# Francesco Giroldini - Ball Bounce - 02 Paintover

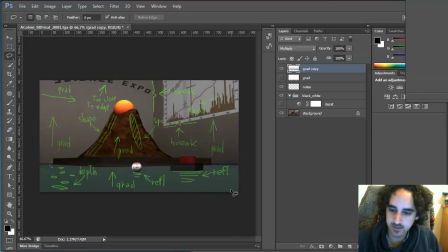4:15 Even without the gradients, before the gradients, it looks very very flat there's no sense of depth so I usually suggest adding some kind of pattern or texture to try and suggest that depth also while a vertical gradient definitely will help the
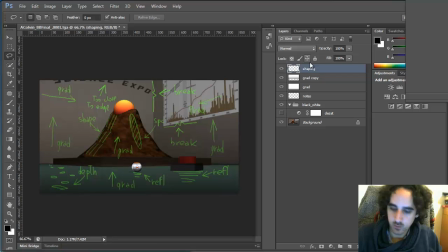4:32 shape of the volcano one of the struggles of lighting is trying to push the shaping of objects and in this case you can see
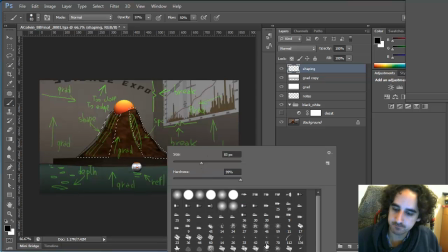4:46 I'm creating a
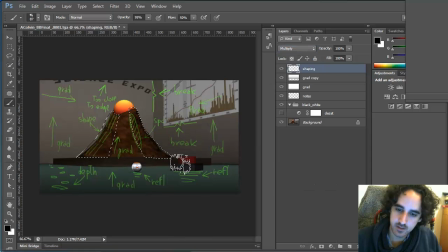4:51 new layer, set to multiply and I'm gonna be darkening the edges like that. So you see I'm adding a little bit of shape and this is kind of very rough so I'm not gonna refine it too much.
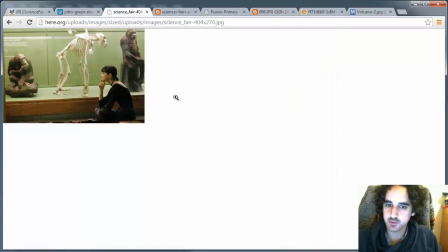5:10 Something that we saw in the reference pictures for the volcano is that there's a certain amount of
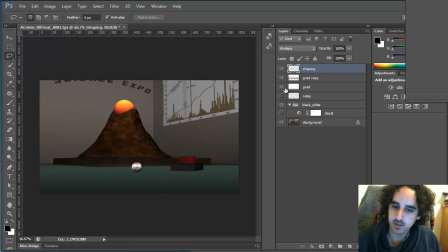5:16 specular to materials and I think it would be interesting if we could add that
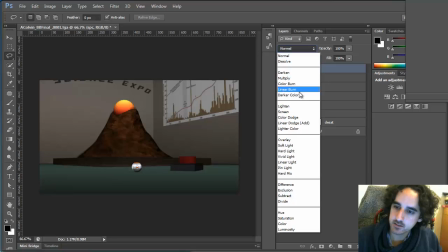5:22 so I'm gonna create a new layer set it to screen and then I'm gonna
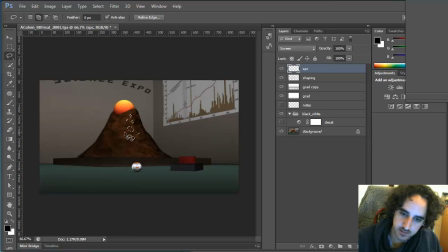5:28 kind of suggest certain amount of specular
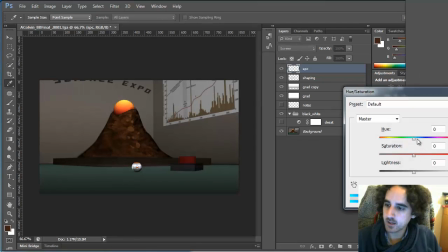5:34 and depending on the light source which let's pretend it's gonna to be some kind of window or something.
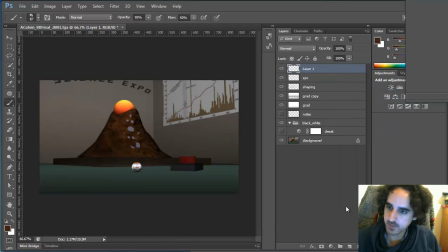5:50 So we can suggest this is specular by kind of adding a little bit of a shine. So let me sample this color and then go ahead and kind of add a little bit of a specular hit around those.
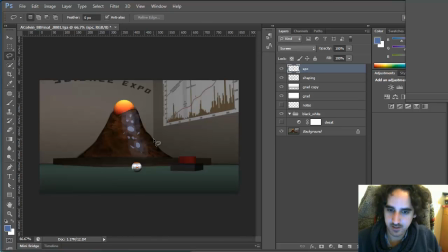6:10 This is painted really really rough so I wouldn't... hopefully the final outcome will be better yeah
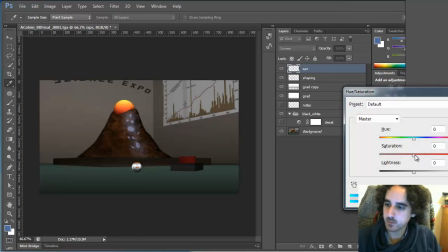6:22 maybe it shouldn't be desaturated maybe we can make it a little bit more neutral maybe
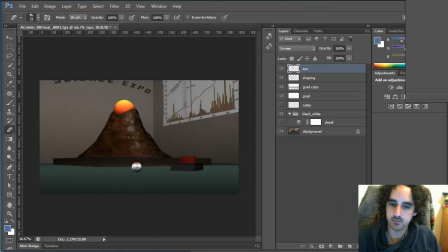6:30 not as prominent but we'll figure it out in the software also something else that I noticed we could do is add a little bit more interest to the volcano by adding an level surfacing material change so I'm gonna just go
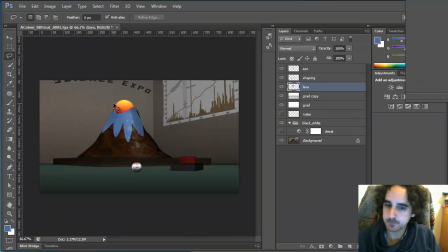6:49 on to here and fill this with color let's
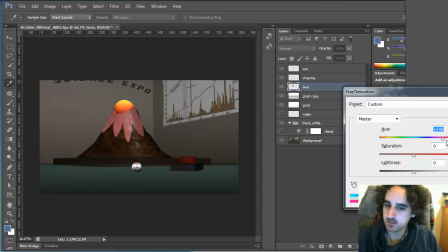6:57 make it red and
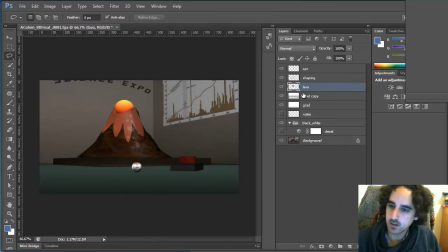7:03 let's actually make it more saturated and the specular inside this shape actually gonna want to tint it so it's rather
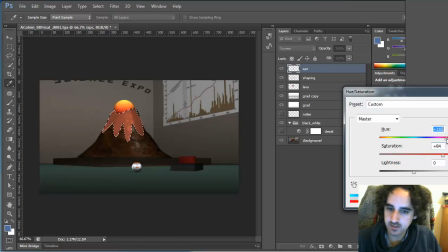7:23 because some materials tend to have tinted speculars so I
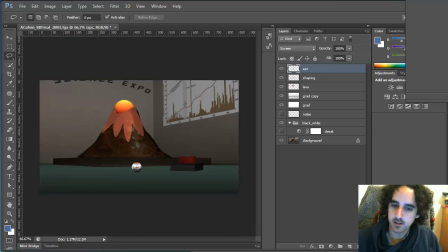7:29 think this helps alright I think we can go a little bit darker with the shaping here so I'm duplicate it and then adjust it okay
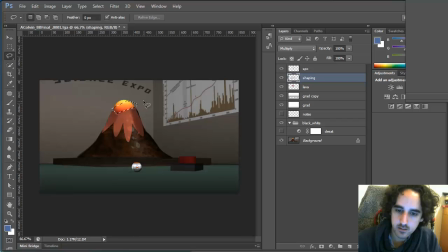7:48 and again I'm gonna tweak it alright now to separate this plane because you see when we turn this black and white oops when we turn this black and white this plane
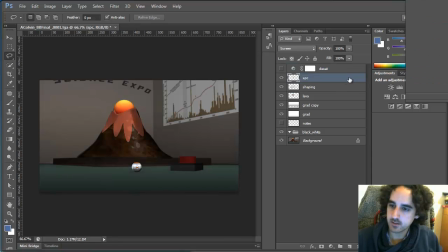8:05 is kind of blend so I'm gonna just go ahead and create exposure level and I'm gonna brighten the picture so